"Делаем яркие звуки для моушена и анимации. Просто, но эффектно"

Привет! Сегодня глянем на звуковые эффекты в моушн дизайне. Какие они бывают, как их делать и как использовать. Если тема окажется интересной, я сделаю несколько таких видео с проектами разной сложности. Но начнем с относительно простого. Погнали! Это проект с анимацией слов.
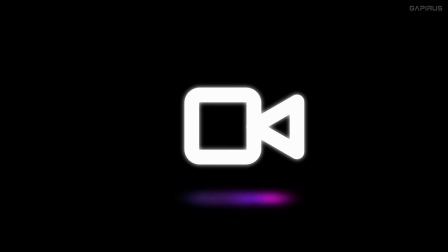25s
Автор Александр Быков создал его для видеомейкеров,
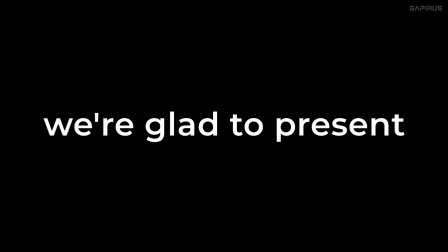28s
моушн-дизайнеров и всех, кто работает в SMM, для опенеров, эксплейнеров и креативов для соцсетей.
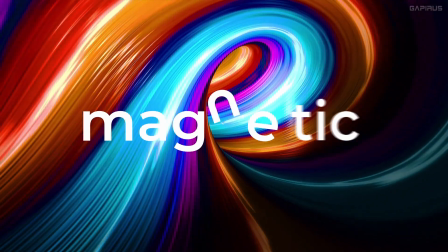34s
Такой яркий и динамичный моушн. Сценки короткие, но с нюансами. Расскажу, как я делал саунд-дизайн к этому проекту, однако рассуждать можно по-разному. Начнем с простых эффектов, постепенно они будут сложнее, а особая магия интереснее. Смотрим до конца.
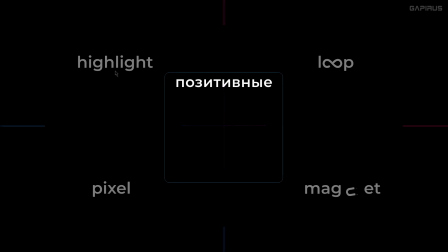51s
Итак, с самого начала было решено, что звуки должны поддержать позитивное полумультяшное настроение, без уклона в строгий диджитал или цифровой стиль. Саунд-дизайн должен быть минималистичным, чтобы сочетаться с любой музыкой. К тому же звуки планировались продаваться вместе с проектом, поэтому они нужны свои, оригинальные.
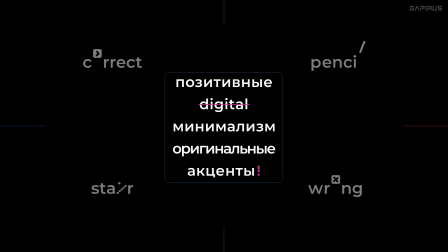69s
И в первую очередь они должны поддерживать акценты. И для акцентов в этом стиле отлично работает такой популярный эффект.
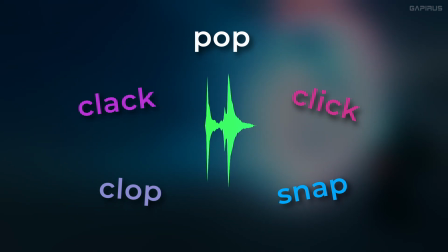77s
Зовется поп, клик, снэп, клоп, клэк и тому подобное. В их основе могут быть щелчки, сделанные даже с помощью своего тела.
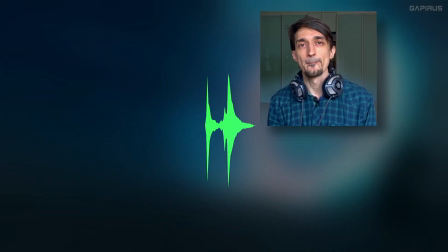85s
Чем разностороннее вы можете щелкать, тем шире арсенал.
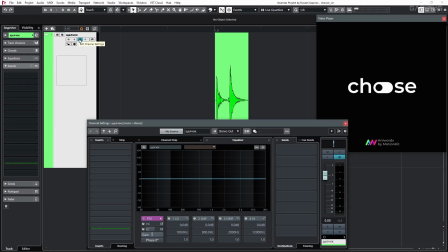90s
А записать можно и на смартфон. Особой обработки тут нет. Я только срезал лишние низкие частоты, чтобы они нигде не вылезли.
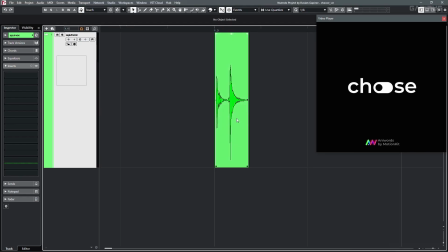100s
Для создания мультяшности просто повышаю высоту тона. Неважно насколько, это по вкусу.
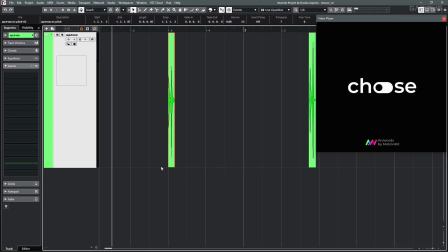105s
Можно один на 7 полутонов, а другой на 8, например, для вариативности. А вот такие короткие тональные хвостики делают звучок интереснее.
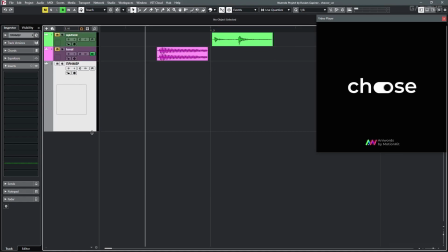118s
Как сделать? Наверное, в каждой подобной программе можно создать тон. Выбираем любую волноформу.
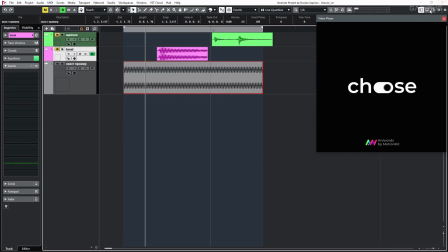125s
Пригодится только маленький кусочек. Затем плавно повышаем или понижаем высоту тона.
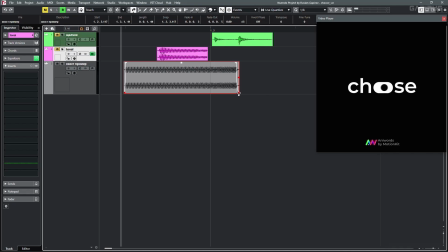135s
А потом можно сжать, чтобы первоначальный характер был едва уловим. Сделайте таких экземпляров побольше и разнообразнее, пригодятся.
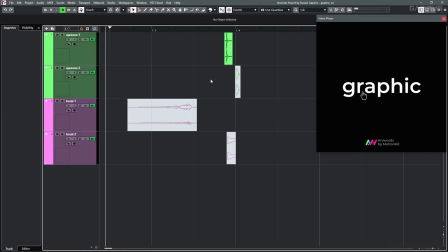146s
Например, вот эта сцена озвучена почти так же, только клик собран из двух разных щелчков и добавлено два тональных призвука, короткий как прошлый и длинный для первого движения.
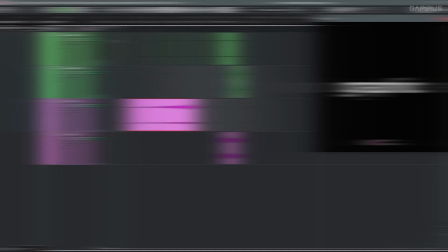163s
Это звуки, которые я использовал в основе, и они хорошо работают с другими, как здесь звуки губного щелчка с мелкими предметами для звонкости.
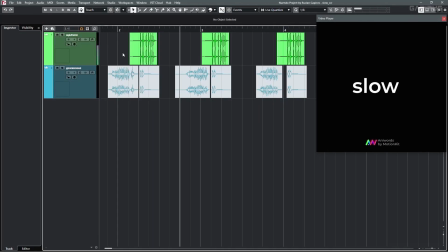174s
В слове slow щелчки поддерживают перемещение букв, а для самого движения я записал воздушный шарик.
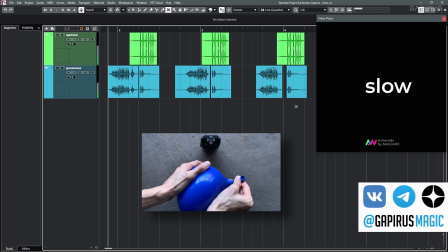187s
Этот же шар пригодился и в слове big.
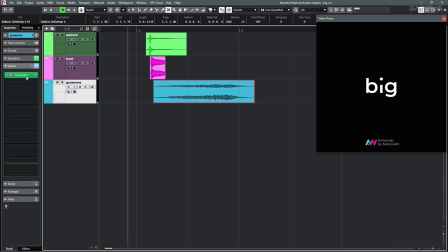193s
И вот тут есть нюансы. Во-первых, я применил плагин Recenter. Он вернул звук в центр панорамы, сохраняя ширину стерео самого звука.
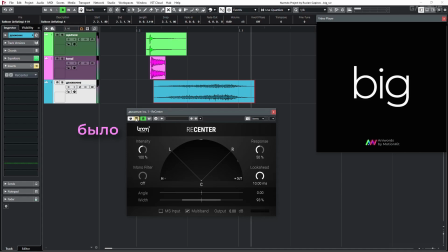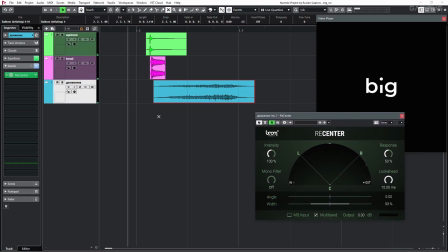208s
Во-вторых, с помощью него же я сделал эффект расширяющегося звука от узкого до широкого, чтобы поддержать это в видео.
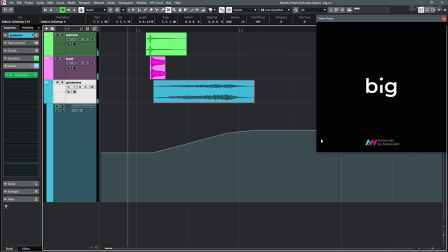217s
Такие мелочи создают нужное впечатление без долгих поисков других решений. Про плагин уже рассказывал, в некоторых случаях он незаменим.
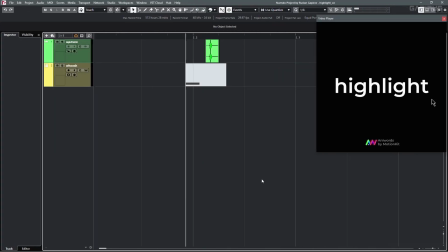225s
Еще клики можно использовать для такого звука, как трилл или трель.
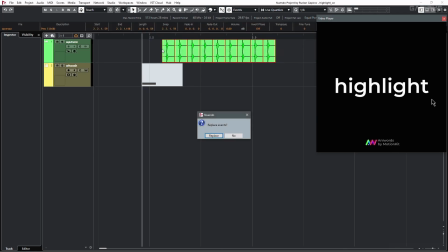229s
Просто размножаем наш звук, объединяем, и можно опять же менять высоту тона.
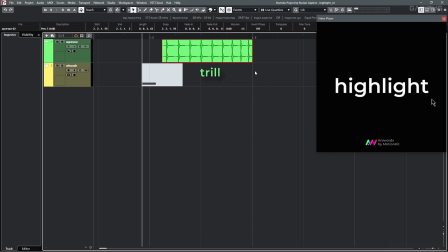234s
В данном случае я ее повышал, сделав rise effect. Это создает впечатление плавного заполнения. Можно использовать при звучании каких-нибудь заряжающихся батарей или аккумуляторов. И я добавил несильный эффект whoosh, чтобы поддержать движение.
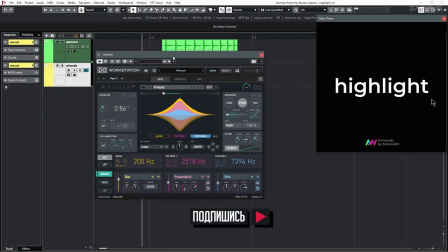249s
Он сделан в инструменте whoosh fx. Но если вы со мной давно, вы знаете, что есть много способов сделать whoosh.